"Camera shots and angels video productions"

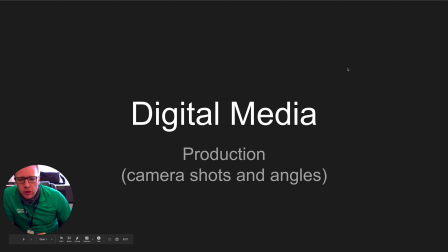0:03 Hey guys, I wanted to cover some camera shots and angles, and then we'll have the next video. We'll also talk about camera moves and our different camera moves that we have.
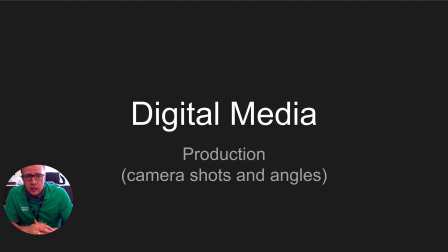0:18 At the end of these two videos, there will be an assignment for you to do camera shots, angles, and moves combined all into one assignment, and that's some footage that you'll grab. It'll be your first footage, and we'll start editing with that.
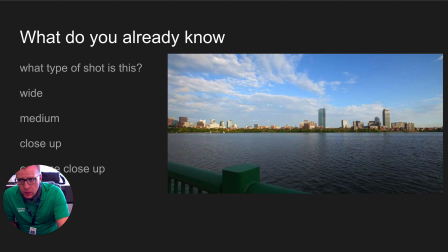0:36 All right, so here we go. Just guess on this, okay? I don't know if you know or not, but and hopefully you said that was a wide shot. If you didn't, that's okay.
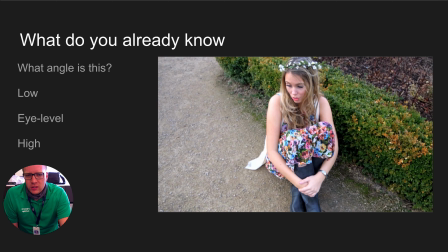0:54 It's a wide shot, and we'll talk about that here in just a second. What kind of camera angle is this? All right, hopefully you said it was a high camera angle, and kind of feel like
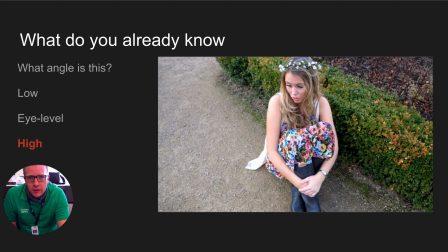1:08 if you like watch Mickey Mouse Clubhouse or whatever with your younger siblings, and they're like, "Oh, did you see that?" And then they're like, "That's right." That's kind of what this feels like.
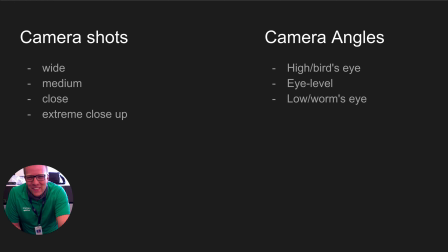1:23 All right, here we go. Camera shots. Okay, so our camera shots, we have wide, we have medium, we have close, and we have extreme close-up. There are a bunch of others and some in between there, but in general, that's kind of our four camera shots that we have.
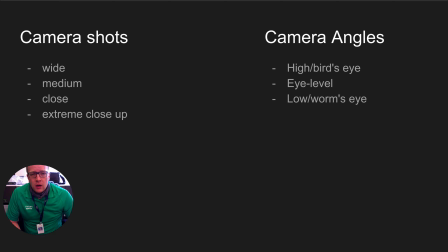1:43 Okay, then we also have our camera angles, and our camera angles are our high or bird's eye angle. Okay, our eye level right here. So we've got our high up here, our eye level, and our low or worm's eye view, low camera angles.
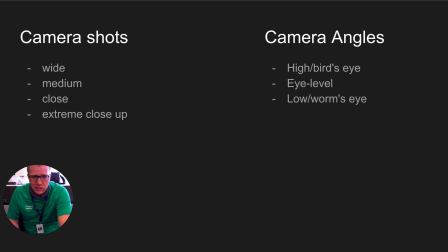2:01 Okay, and we're going to look at examples of each of those and kind of what they do for us and what they mean and why we have them. Okay, so wide shots are used to establish your audience to that scene, to that world. Remember, you're creating a story in video, and you're creating worlds in this medium.
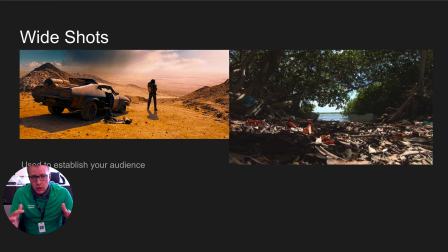2:26 They may exist physically, like they may be real, or they may be completely fake, right? Either way, wide shots are used to establish your audience in that space,
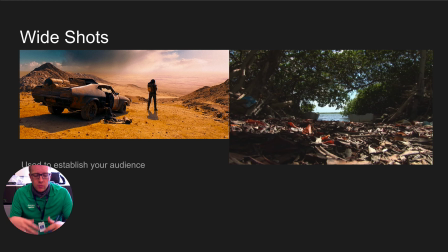2:42 whatever that space may be, right, in that environment. Okay.
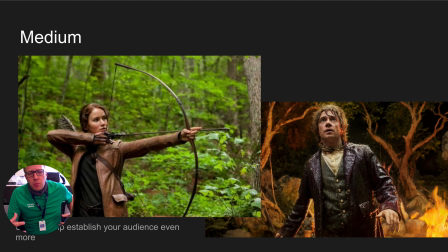2:47 Medium shots bring your audience into the action. They bring your audience into kind of a closer view of what's going on. They give them some more details, plus it helps establish your audience a little bit more, right?
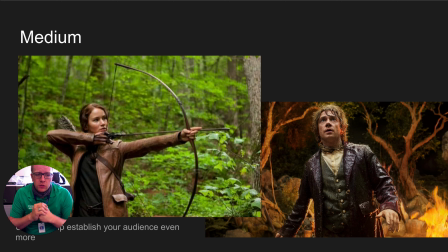3:02 So here we have some really great screen captures from some awesome movies, but those give you little details. So they go from, typically you go from a wide shot to establishing your audience, like, for example, here we are in the classroom, right?
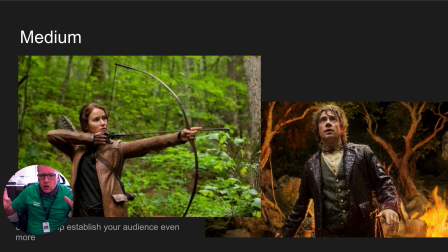3:20 And then you would have a medium shot, maybe of a student typing on a computer. That kind of gives you a focus, like, oh, okay, this is what I'm supposed to be focusing on, this character. I'm supposed to be focusing on what they're doing. Kind of helps guide your audience into the story.
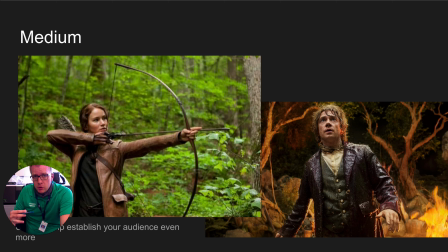3:36 Okay, so medium shots are also helping to establish your audience into things, but giving them more details than what your wide shot does.
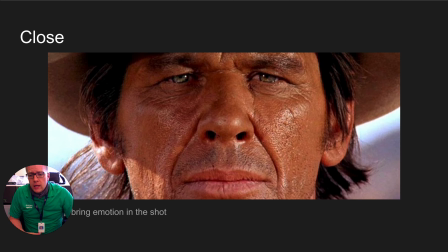3:45 Okay, now a close shot. Close shots are really used for emotion and to pull audiences in close so that they can feel it, right? You can feel the heat from this scene, right? And you can feel the intenseness of this character, his eyes.
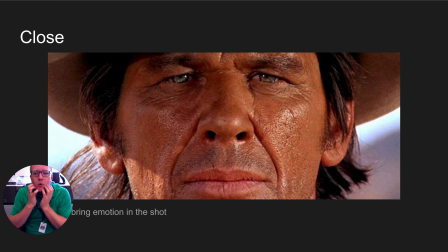4:05 You can see the pores on his skin, the greasiness.
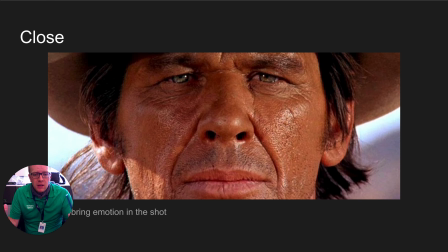4:08 You can tell that he's been through quite a bit and that he's a very serious person. Whatever's going on here, right, is very serious and very intense. So a close shot is used to establish your audience and bring out the emotion,
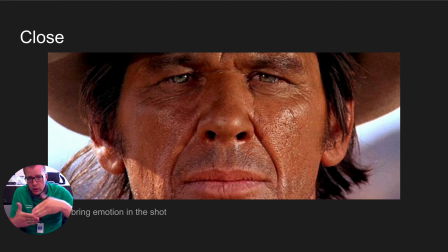4:24 but used to establish your audience with that character and what's going on in their
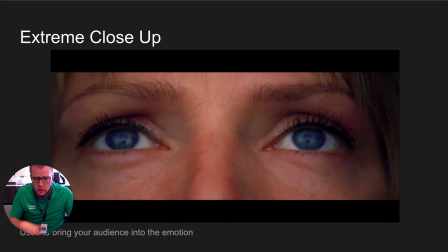4:32 mind and in their mental state. Extreme close-ups take what close-ups do and amplify that. And just really bring in that power of emotion and sell that.
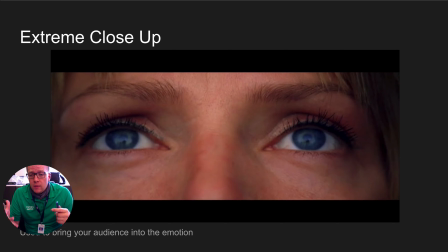4:49 It's a hard-hitting, that's what I'm trying to say, is it's a hard-hitting shot that just poof your audience, okay, with whatever emotion you're trying to portray.
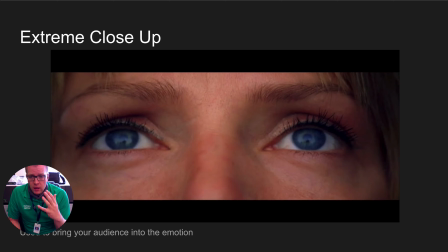5:02 whether that's sadness, happy, worry, tense, all of those kinds of things. Close-up shots are used for that. Close-up shots can also, or extreme close-up shots can also be used to hide cheap visual effects.
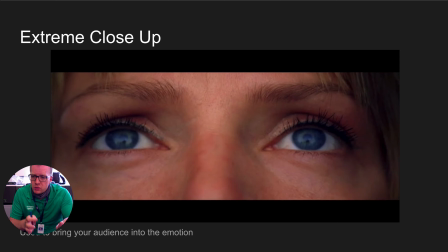5:19 So for example, if you wanted to have a lightning storm with this, or maybe a rocket ship was taking off here, you could have a practical light, cheap practical light doing something of that action, like a lightning, right?
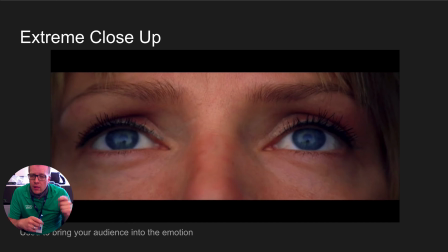5:34 It's just flashing on and off that light while filming up close like this, and then you can see that reflection and stuff in there, and then you add sound effects to it, like, and you've got people sold that that was a lightning strike. Okay, so that's our shots.
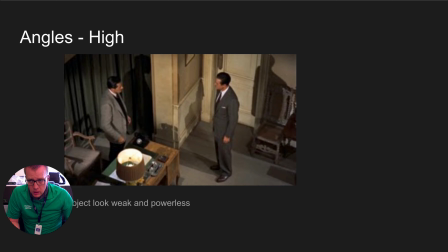5:54 We're going to talk about angles now. And angles, we have our high angle. High angles are typically used to make your subjects, whoever's in that shot, or whatever's in that shot, look weak and powerless. They can also add a certain amount of intensity to that.
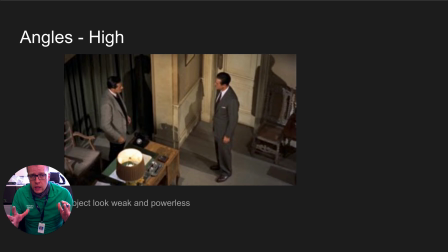6:12 So with video and the visual imagery, we also have to think about the emotion that we're trying to evoke from that imagery. And if everything's just always eye level, it's not going to be as an emotional piece as it could be.
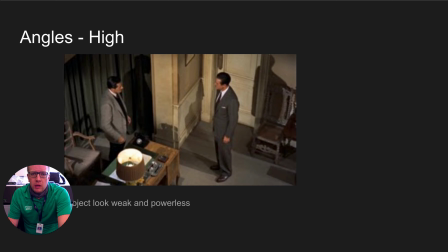6:32 So a high angle, again, typically used to make your subject look weak and powerless to the situation, usually adds a little bit of intensity as far as the emotion is concerned, kind of puts the audience on the edge of their seat.
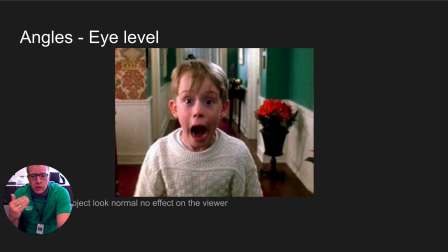6:48 Eye level is a neutral angle and is used to kind of help. There's not necessarily an effect on the the viewer of your film.
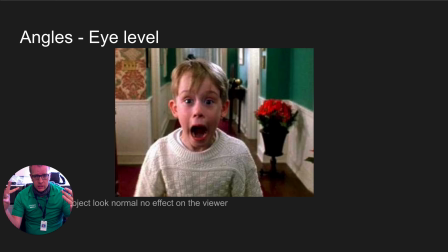7:04 So an eye level is kind of just that moment that you give your audience that time to just breathe, right? So as you're making your films, as you're doing those things, make sure that you're
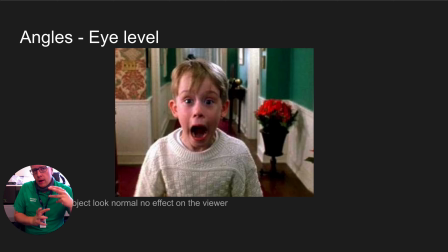7:23 giving your audience that space, right? Our audience needs time and space to comprehend the story. Here's a shot of, this is a medium shot, so it's giving us the details, giving us the things that we need to know, and we're established in a house.
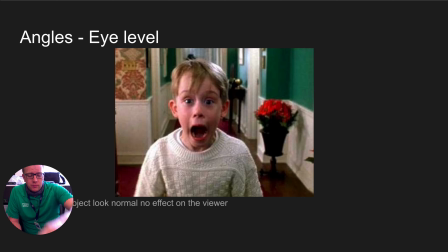7:38 Plus, it's an eye level, so it's kind of that neutral feeling there.
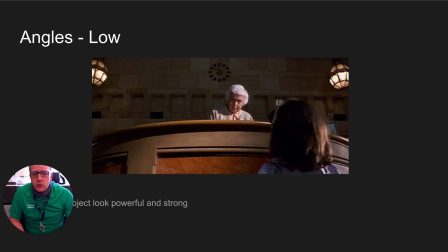7:46 Okay, low angles. Low angles are made to make the main subject look powerful and strong. Here we have a shot from Matilda, where the librarian here, right, is made to look in a position of power and
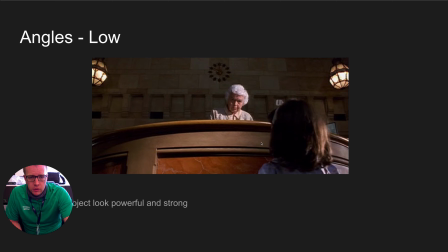8:03 overarching Matilda. And so that's kind of what low angles do there. This is also considered a medium shot, right? We've got two characters in here, actually probably be an over-the-shoulder shot, which is kind of one of those in-betweens.